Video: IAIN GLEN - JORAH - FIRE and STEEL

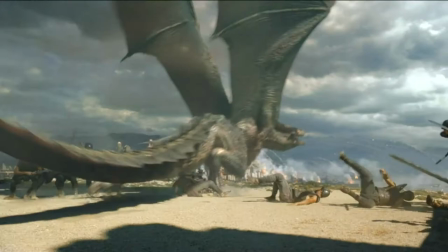[16:17]
To give an idea, in season six, we had 11 shots that featured Emilia riding the dragon. This year, we have over 80. The dragons double in size every year.
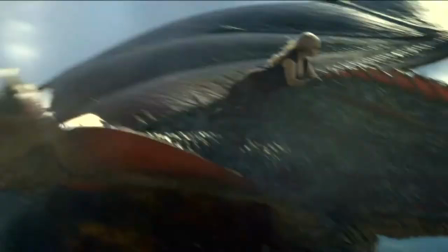[16:28]
And the dragons were huge last year, and this year, they're twice again.
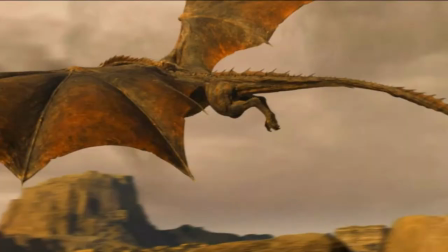[16:31]
So the dragon buck, which is the practical thing that Emilia sits on, is also twice as big.
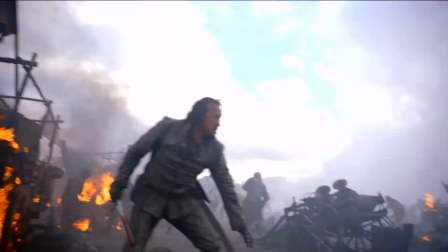[16:38]
You know, environmentally, we're changing the skies, so the overall progression of the scene is, you know,
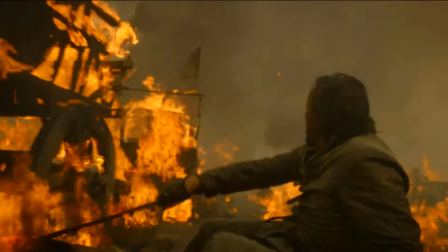[16:44]
beautiful sunny skies to completely claustrophobic black smoke and ash and dark and, you know, hellish situation. There's nothing you can do. There's just nothing you can do. So the only thing he does try to do is to take her out.
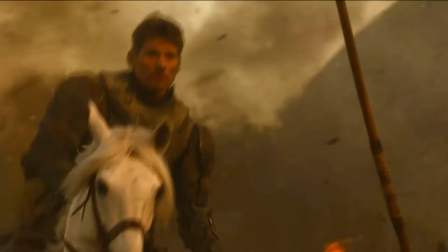[16:59]
What gets the heart racing, hopefully in that sequence, is Jaime Lannister grabbing a spear, riding for Dany. He wants to kill her. And you don't want him to. At the same time, you don't want her to turn around and torch him.
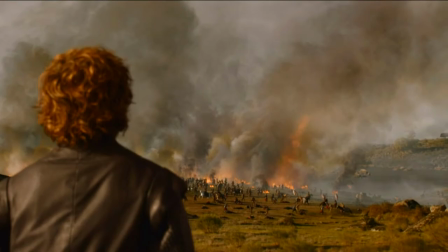[17:13]
This is the first time we've ever had two sets of main characters on opposite sides of the battlefield, and it's impossible to really want any one of them to win and impossible to want any one of them to lose.
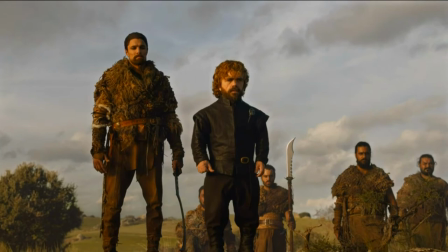[17:28]
And Tyrion has the most complex set of emotions about this battle of anyone,
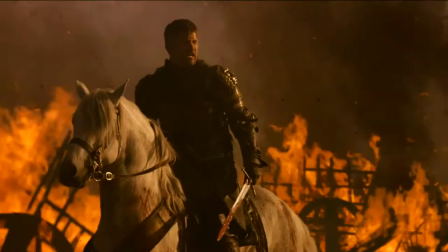[17:34]
because he's got the woman he serves on one end and he's got his brother who he loves on the other end.
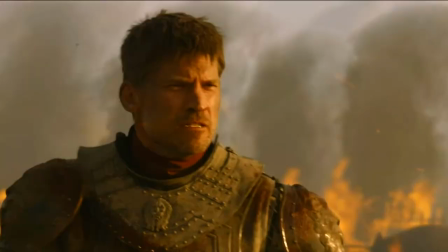[17:38]
Seeing my family lose and his brother Jaime perhaps about to be killed, it's a real struggle for him. Every piece of his being is wishing he can intercede, but he can't.
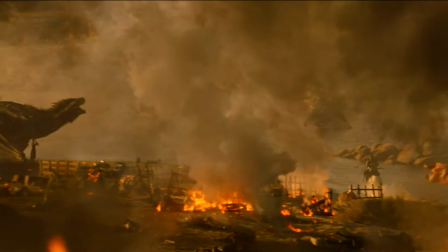[17:49]
There was a very slight chance that maybe, just maybe, he could get there in time and kill her. He would die. There's no question about it. He knew that he was not going to survive that.
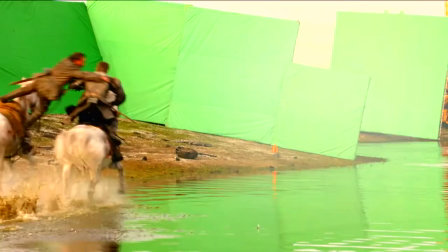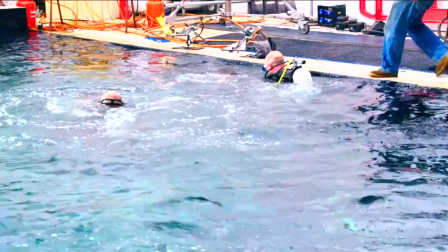[18:04]
This whole sequence, you're suddenly like, oh my God, I'm living out these kind of dreams I had as a kid.
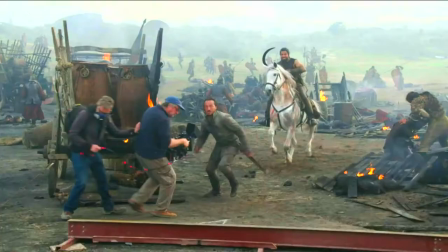[18:10]
And it's amazing to be put in this situation and have so much going on with the fire around me.
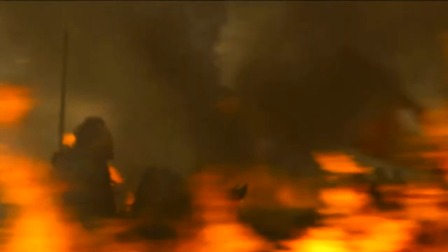[18:17]
It's like, yeah, don't have to think about acting so much. You're just like, yeah, I'm there. To see the skill of the stunt guys, of the riders, I mean, what they do in camera is amazing.
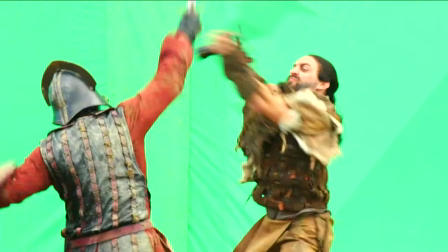[18:34]
They're performers for a reason. They're really talented at what they do, and they'll have ideas about, oh, this would make this fight better, or this would raise the stakes.
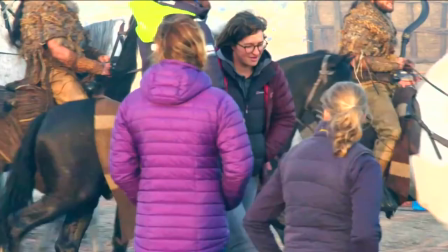[18:41]
The horse department is the same way. Camilla, who's the head of the horse department, she brought some great ideas to us. She said, what about when, as the Dothraki are coming down, if they all just stood up on their horses and started shooting arrows at them? And I thought, well, that sounds great, but that's not possible. She said, no, it is.
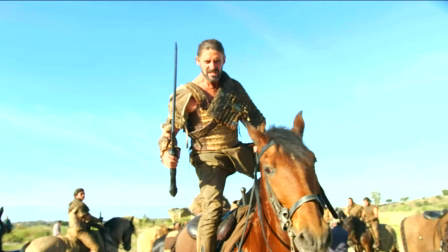[19:03]
We made these little leg frames to put one foot in to enable that, because it's pretty impossible to do without some assistance.
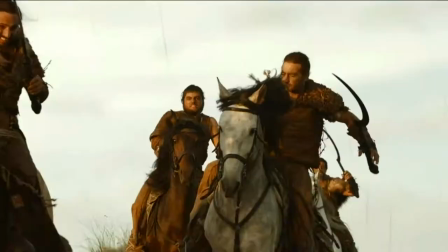[19:09]
So we have these guys standing up. We're endeavoring to try and, you know, create something that somebody hasn't seen before.
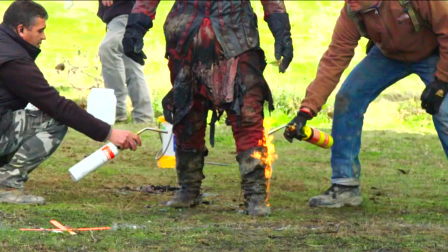[19:15]
This battle was the most fire-intensive one we've had. According to Rally, we set the world record for setting most stuntmen on fire in a single shot, and it looked like it. It was pretty damn impressive to be there on the day watching that happen. The dragons have grown. You know, they're the size of a 747 now, so they're big. So you'd think then that the amount of people they burn in one go would increase, you know, and there was a few raised out eyebrows when I suggested 20.
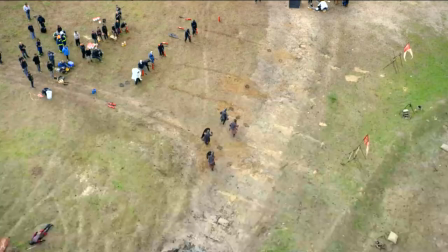[19:38]
And it wasn't just because it's a record, although it is. It was because, you know, we just needed to see the scope of what was happening.
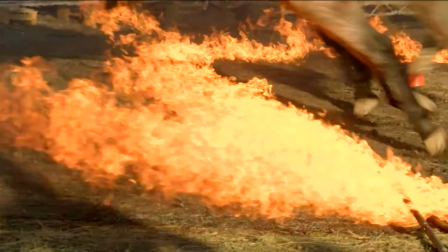[19:46]
So that was quite a challenge, and it's not been done before. You know, the most I've done before that was six.
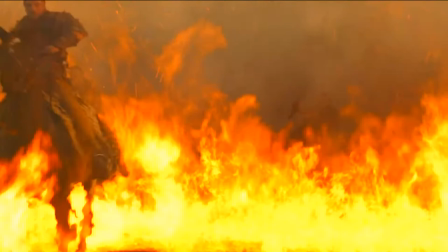[19:51]
Now six seems like a sedate number. George Martin's often said that the Dothraki are kind of an amalgam of American Indian tribes and the Mongols,
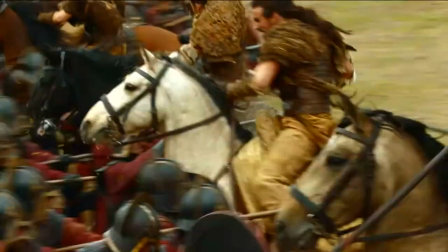[19:59]
who would often fight more traditionally organized armies and make them look foolish because they were just so unorthodox in their battle approach. So definitely got a bit of that Western feel, but then you throw dragons in. One of the things we wanted to do with the Dragonfire now is to sell how powerful a weapon it is.
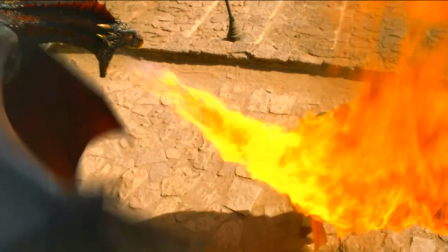[20:19]
We've seen younger Drogon burn people, but now he's the size of a 747.